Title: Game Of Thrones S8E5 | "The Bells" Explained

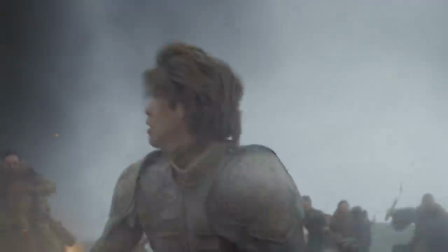The Golden Company turned out to be the worst Groupon deal in the history of Westeros, and all Scorpions somehow lost their ability to fire.
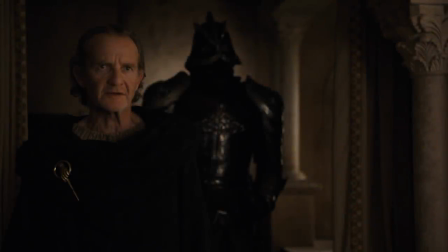I honestly thought Qyburn was dead here. Like, don't get me wrong, his death later was very good as well, but these were his creation. She invested everything into these Scorpions, and they failed to keep the city safe. I'm surprised Cersei didn't throw him out right then and there.
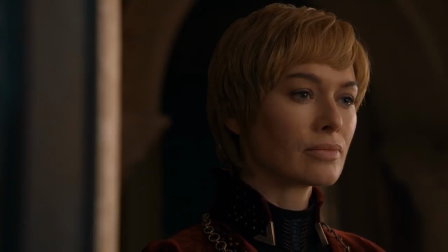And he delivers the line, "The Scorpions have all been destroyed.
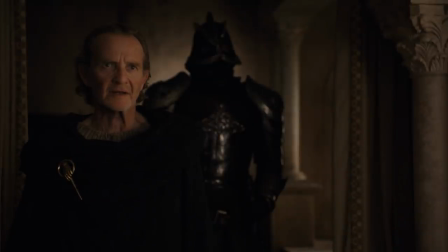Grace." Far too calmly. I would be shaking if this were me. The ground troops advance, killing countless Lannister soldiers until we get to a crossroads,
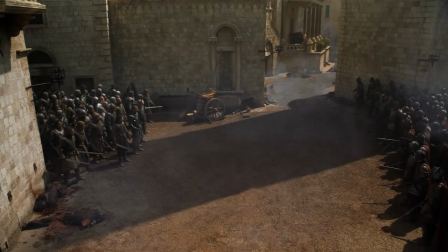showing us that the people on the ground fighting this fight knew that the battle was done.
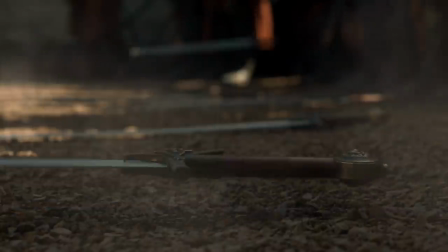They were aware of this threat, and seeing it realized caused them to give up before their queen ever signaled as much, though she never would have.
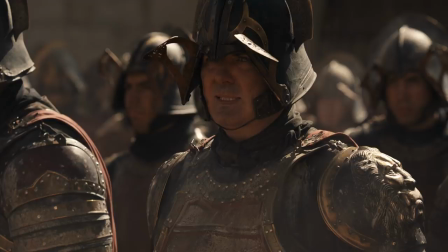Seeing them humanized right here, given faces and actions that set them as individuals that cherish their lives, was perfect, and made the ringing of the bells that much more haunting.
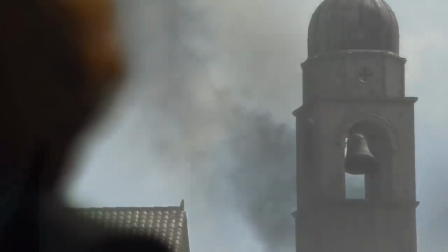The bells finally signal, and Dany starts having flashbacks to Vietnam or something, and, well, honestly,
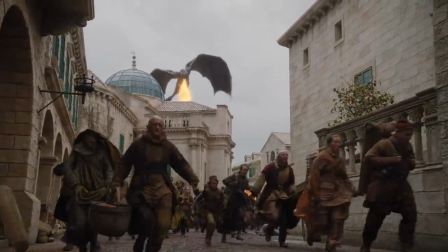I couldn't tell you what she is doing right now.
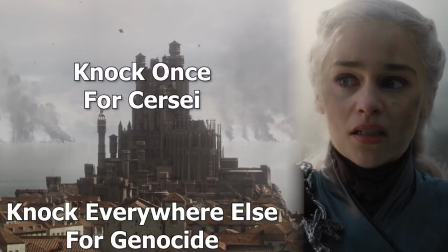She clearly sees the giant building with the literal one person she wants to kill, and decides to zigzag across the millions of innocent
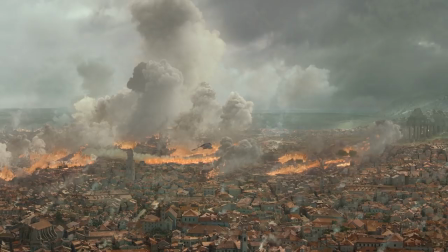where her own people are also fighting. It doesn't make any sense for so many reasons,
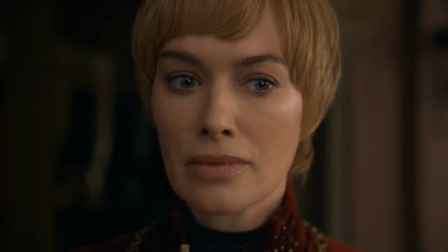none more asinine than the literal one person she needs to kill in the giant building sticking out across all the other buildings.
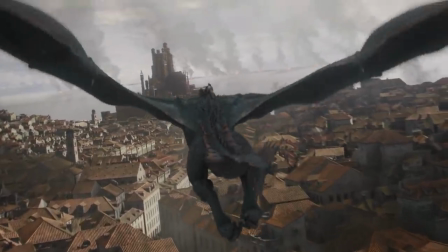She could have beelined for it and ended it. That was it. Another thing I want to point out is that the cinematic shots that we have here,
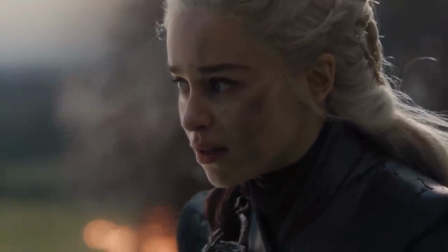I think that they're trying to show us the aspects of the two queens facing off with each other across a battlefield,
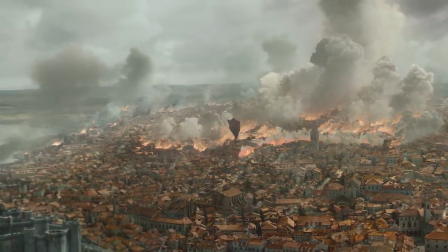for instance, meaning that Dany could have done all of this, killed all of these people, solely to make Cersei aware of her impending doom.
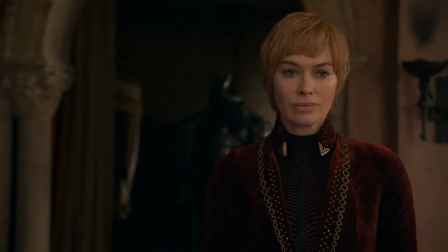However, while this would be justice for Cersei, she has more than earned her death by fire, they somehow decide that she just burns the city and Cersei dies under a pile of rocks, again making Cersei the good guy trying to stop a tyrant from killing millions.
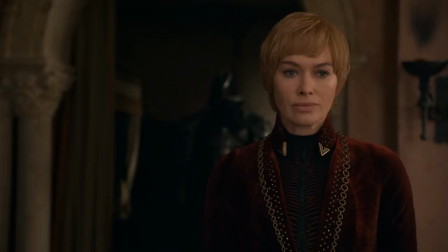All things considered, what Cersei now is the person who spent an untold fortune to get additional troops across an ocean to protect her own people. I mean, what in the world? Why would they do this? Don't get me wrong, the writing was on the wall. My first video got a tidal wave of hate because I suggested that they're building Dany to this evil choice.
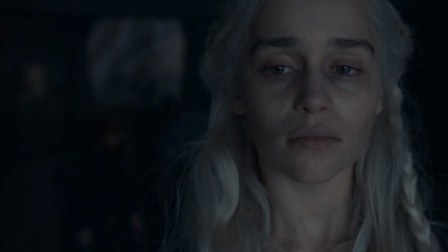Then another time I spoke about them stripping away everything that she loves and holds dear, showcasing a mental break that could cause this massive evil switch. But man, it should not have gone from breaker of chains, carer of the little people, to nearly genocide.
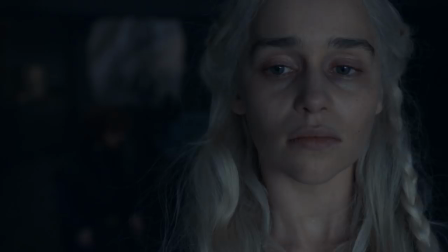Surely a step has to exist in between those. Again, not saying that this hasn't been built up, part of me is happy that this happened. Dany hasn't been the best person ever. Threats of violence constantly needing to be told to be merciful, watching her brother die and not being sad. The breadcrumbs were loosely there, but she was never this.
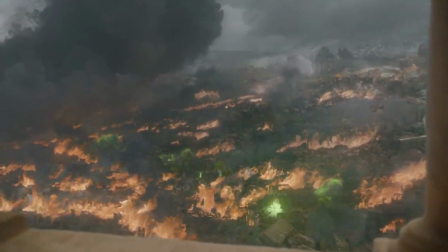I do want to point out the overall good of this episode, and that, as most of these episodes, has been beautiful imagery.
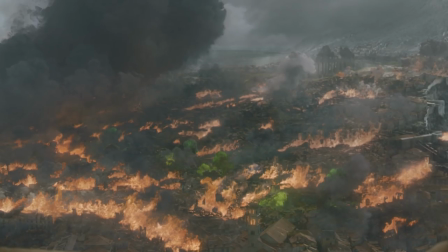The shots of the city being consumed by fire were excellent. Seeing the wildfire caches around the city blow up as she ignited everything else was absolutely stunning. It symbolized the link between her and her father, who was the one who ordered that wildfire to be placed there so many years ago.
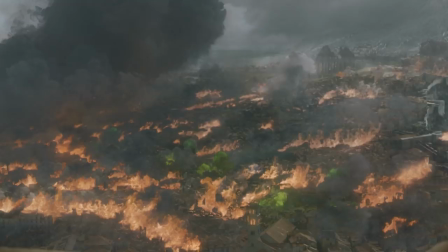The fact that we're seeing them ignite now brings it full circle. The Mad King had a daughter that finished his work, and oh, that is honestly brilliant.
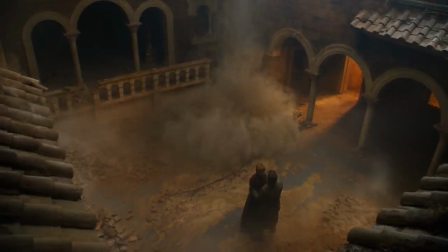It's good. And the map room that Jaime and Cersei hugged in as the room crumbled around, showing the end of the Lannister rule over this world.
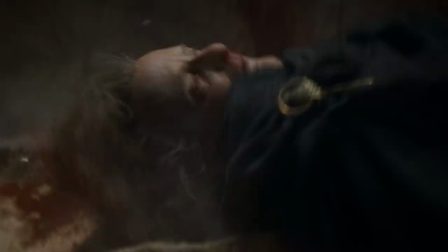Also a beautiful shot with great symbolism. The mountain killing Qyburn, the callback to the idea of Frankenstein being killed by his monster.
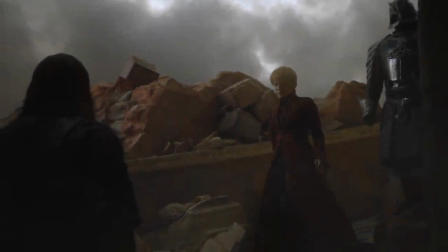Well done, and only outdone by Cersei hastily walking past the two brothers with great comedic effect.
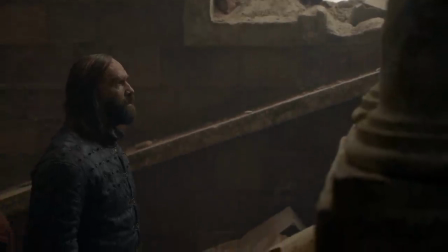This makes sense because the Hound knows that everyone in this building is dead. He just doesn't care.
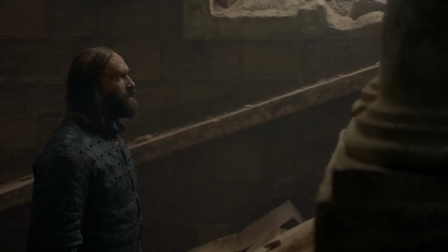He wants to see one person die, and that's his brother. Which also brings us to Clegane Bowl.